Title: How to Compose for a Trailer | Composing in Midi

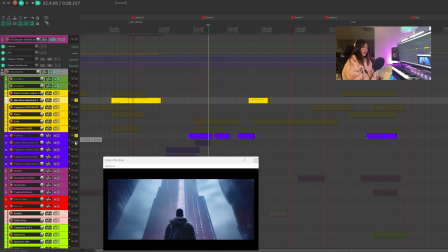[4:01]
So I used this instrument called Feathers and another instrument called System Malfunction Kit, the system that created by AI and robots.
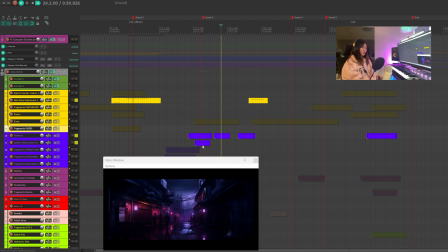[4:17]
Immediately after, we see a transition to the civilian world. Again, I used the feather as a transition effect. Then later at this very moment where we see the flame in the frame.
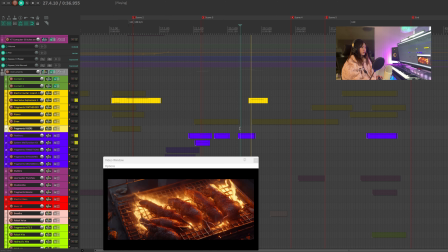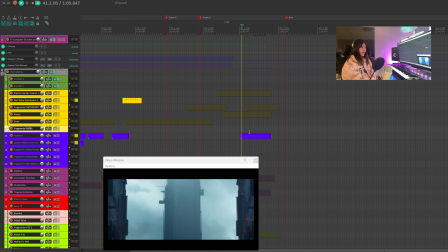[4:39]
And finally, in the end, where the trailer cuts to black.
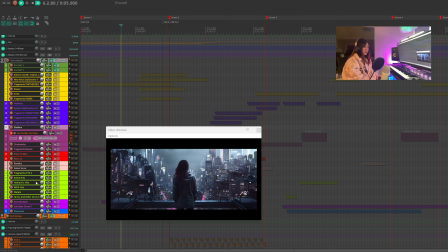[4:48]
The reason for grouping these instruments is not just because I like the vibrant neon cyberpunk colors. Well, for sure the colors fit into the theme. Now, color blindness test. The yellow group is for all the synthesizers and risers.
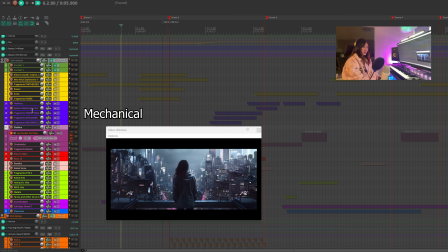[5:04]
The orange is for all the mechanical sounds of the objects. A lot of them are panned to the right or left side.
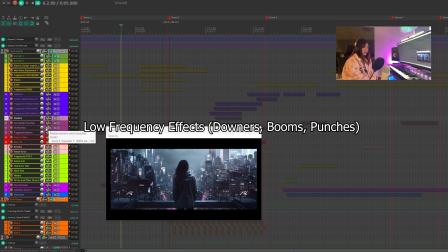[5:12]
The magenta is for lower frequency effects, including downers, booms, and punches. Red is for basses. Skin color is for breaths and robot voices.
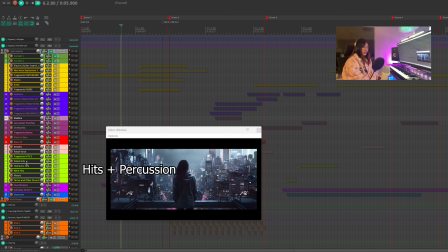[5:25]
Light green is for all the hits and percussion. Bright purple is for soundscapes. And at the bottom, we have the shamisen and the kick group. After the initial spotting, we can now come back to the beginning of the trailer.
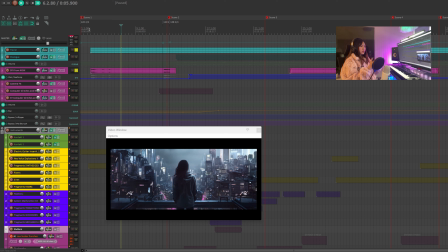[5:46]
We hear these camera glitches, so this message tells us that we're looking at the whole picture through the perspective of a camera, with the voiceover of a robot. It feels as if it's a propaganda for a dystopic society.
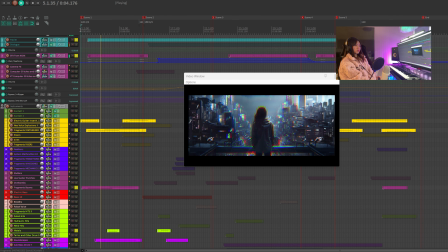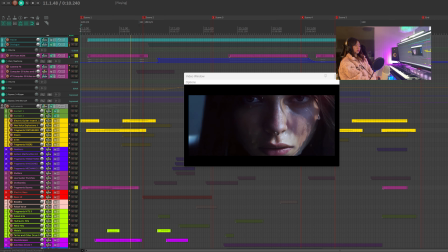Notice that we have a transition from scene 1 to scene 2.
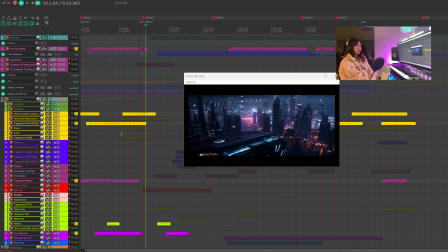[6:17]
So I used a stack of several risers and transitioning effects.
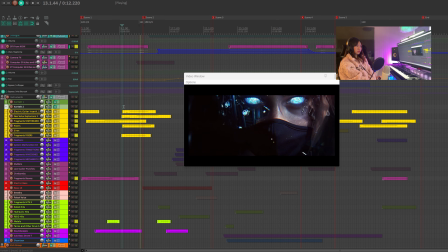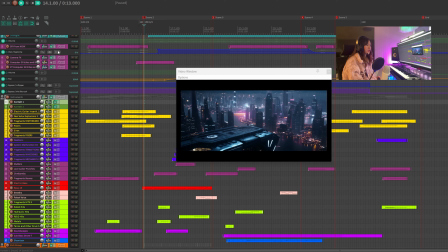[6:31]
Right when we enter the city shot, we have this mechanical sound from the instrument, computer glitches and blips.
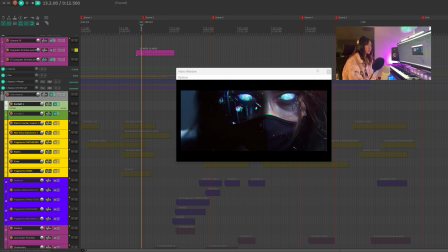[6:39]
This is one of my favorite instruments.
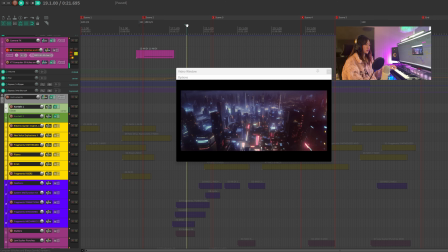You can imagine how many computers the engineers broke in order to record these sounds.
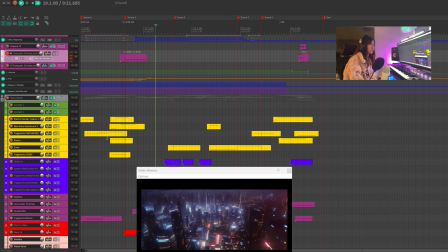[6:57]
So the risers and the synthesizers from the transitioning moment pretty much done their job.
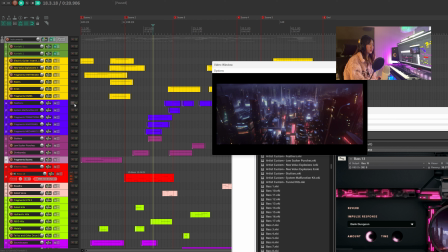[7:03]
Again, we have a bunch of mechanical sounds.
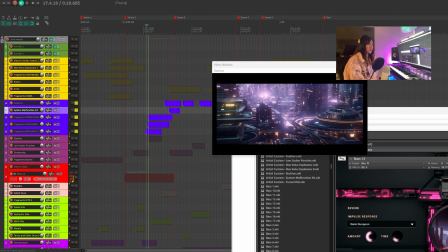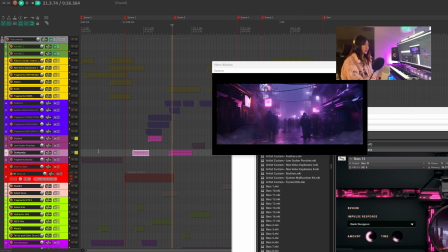[7:19]
And sound effects from this group.
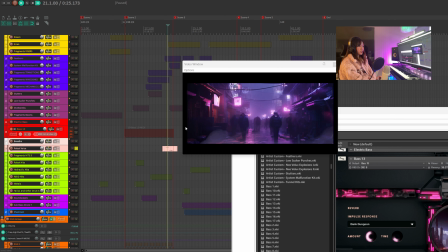[7:31]
At the moment when we see some civilization on the street, we have a robot speaking something. Well, I guess robots can become part of the civilization in the future.
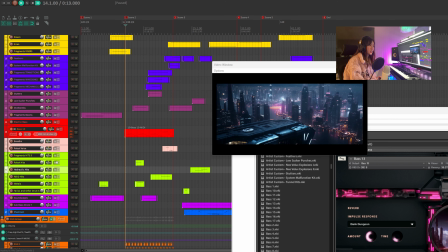[7:44]
Down here I added some hits.
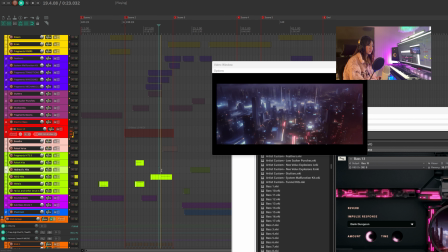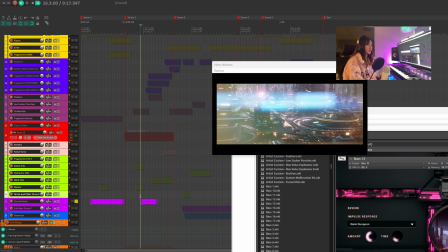[7:58]
And one from soundscapes representing the flying machines.
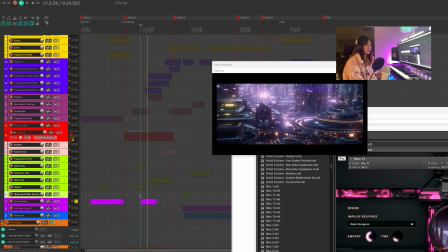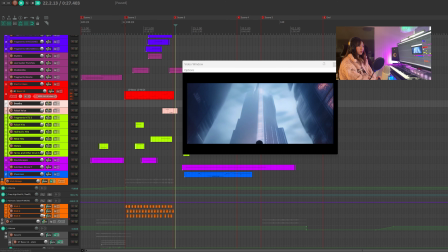[8:07]
At the bottom, we have the kick group.
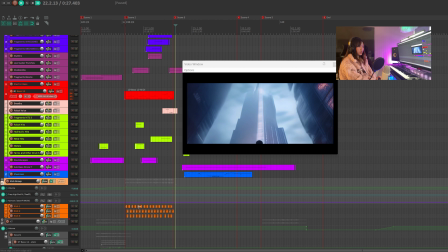[8:09]
I have the sound saved on my drive for a long time. Basically, whenever I need to add some kicks in my music, I just drag and drop the sound into my project.
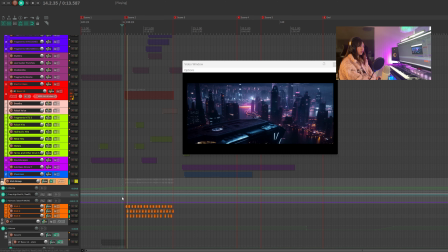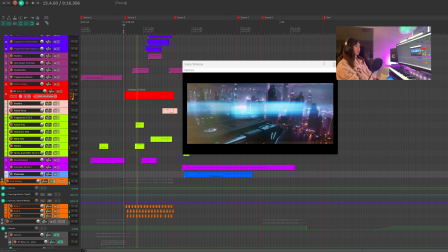[8:27] Good evening, citizens of Neo-Veloc City. We are coming to you from
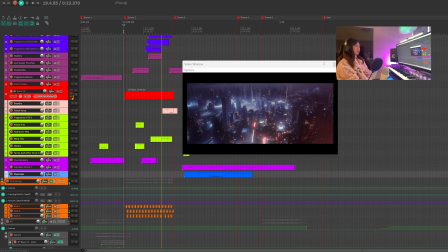[8:34] the only source of truth in a city overshadowed by wires and artificial intelligence.
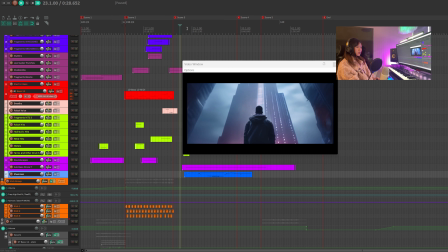[8:41]
Now the picture starts to show some reality of how things look bad in this society.
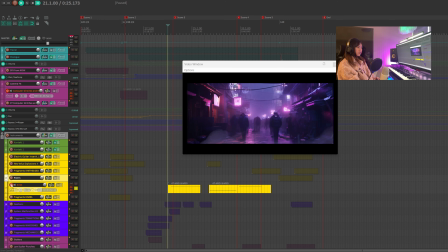[8:46]
We use the siren, which gives a feeling of drowsiness and fear.
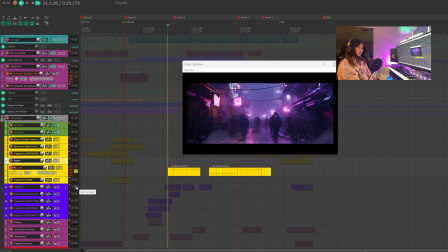[8:56]
Down here we've talked about these two instruments earlier, so I'm not going to repeat.
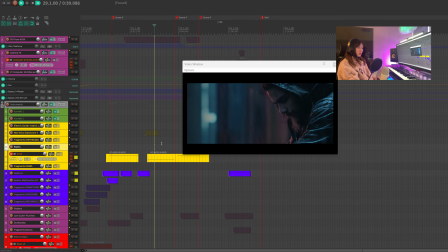[9:00]
Now the voiceover is talking about how people are getting starved and despairing, so we want to keep this section not so dynamic as opposed to the previous scene.
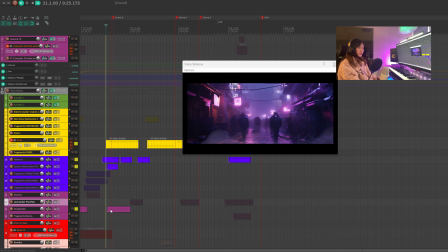[9:10]
This cyberpunk I added here is very interesting.
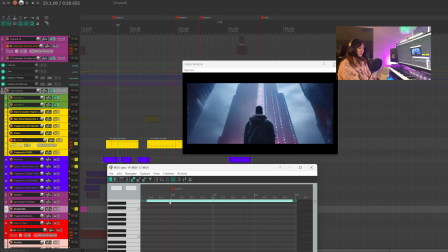As the camera tilts down, we want to have this downer-like sound effect. Obviously, we don't want a riser.
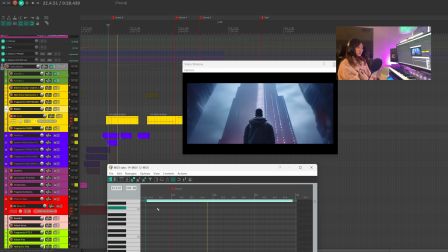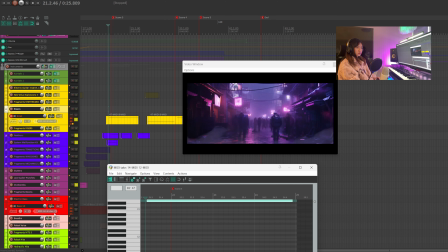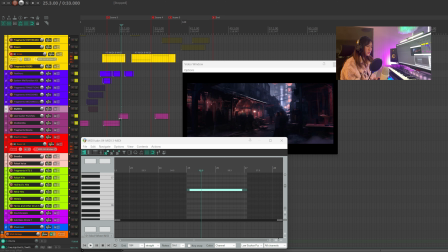[9:38]
And this lower sucker punch here resembles this loathsome factory sound, together with these hydraulic hits.
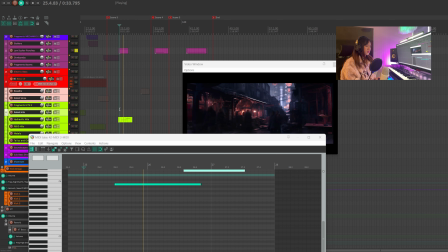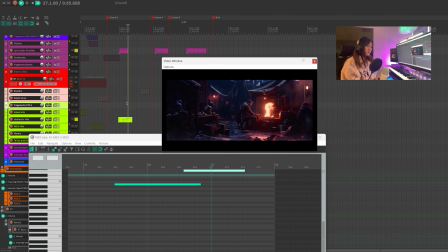[9:51]
It makes you feel the working environment isn't pleasant. Let's listen to this passage I created with shamisen.
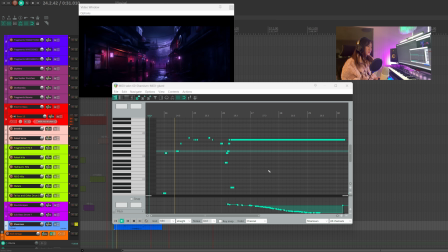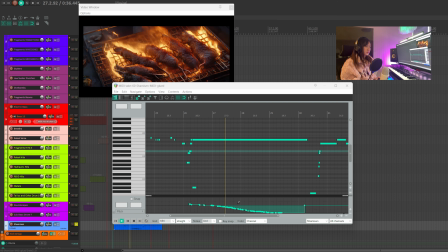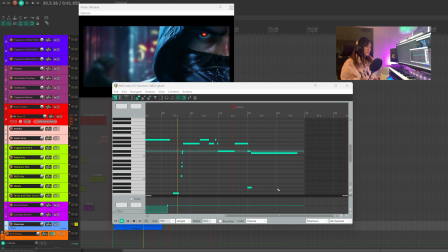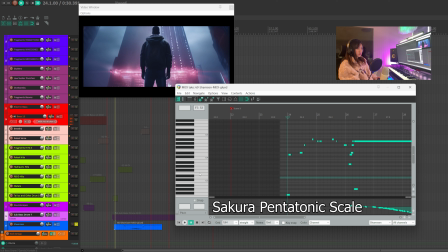[10:19]
The scale used in this passage is Sakura pentatonic scale. It goes like this: D, E flat, G, A, B flat,
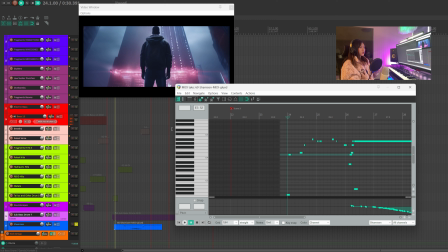[10:37]
and then D. Please remember, your goal isn't to compose the best Japanese music. Your goal is to use this ethnic instrument as an embellishment. On the first beat, I'm adding some drums to accompany the shamisen.
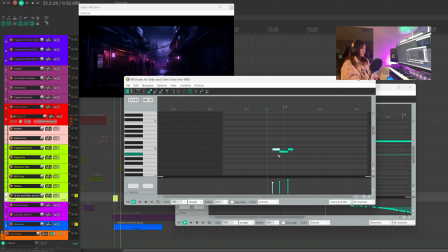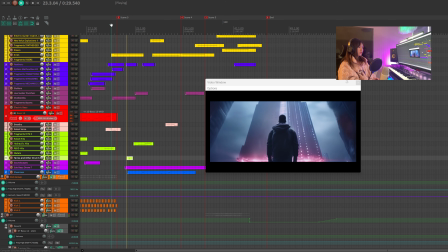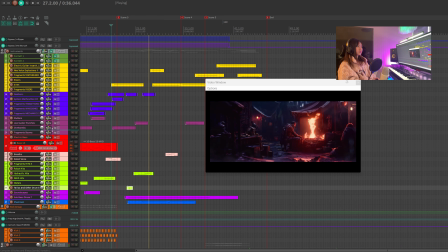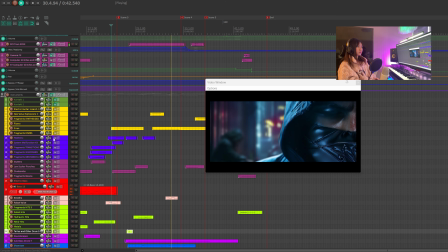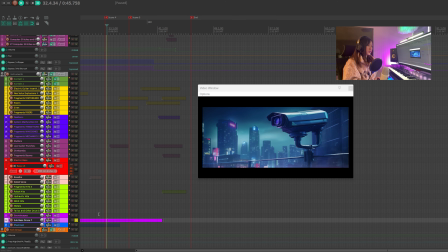[11:17]
Scene 4 is very short. We will have the drone keep playing. Remember this low sucker punch for the animal shot.
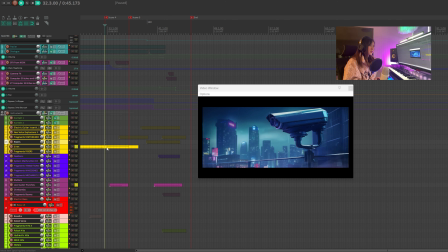[11:24]
On the top, we have another siren. That's pretty much about scene 4.
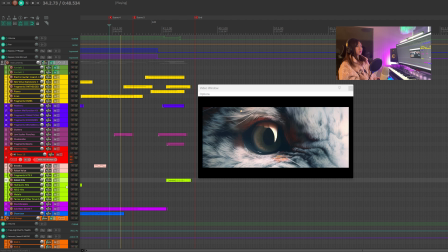[11:29] Mega corporations have dictated our fates, knowing our data and souls for profit.
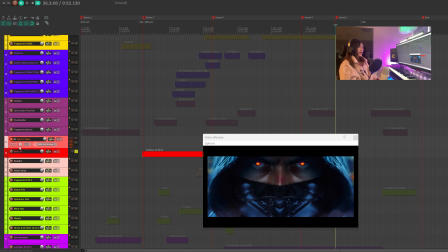[11:36]
Here I have the electric bass play the same line as bass 13 earlier, but with much faster speed.
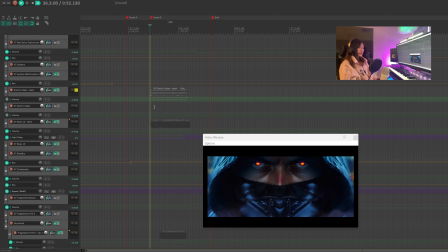[11:42]
Sometimes I like to work with stems. I rendered the electric bass and put it down here. It also doubles the bass 13.
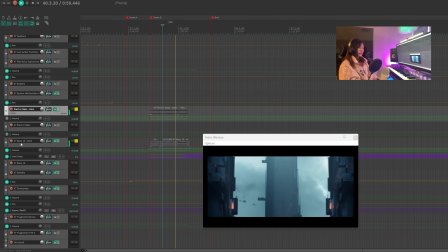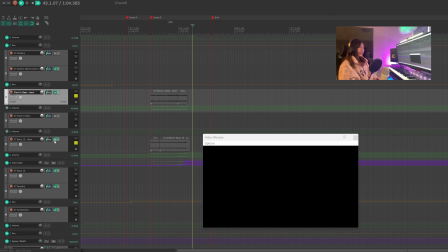[11:58]
There's also a volume increase, and I've added delay in the end for the bass 13.
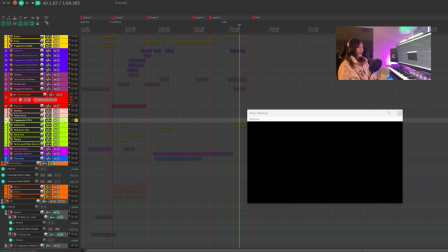[12:04]
I rendered several drums from the instrument fragments hits 3.
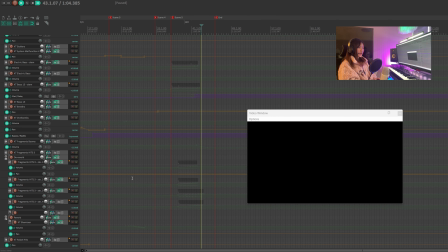[12:09]
The reason for putting each drum on a different track is that I want to process the drum sound individually.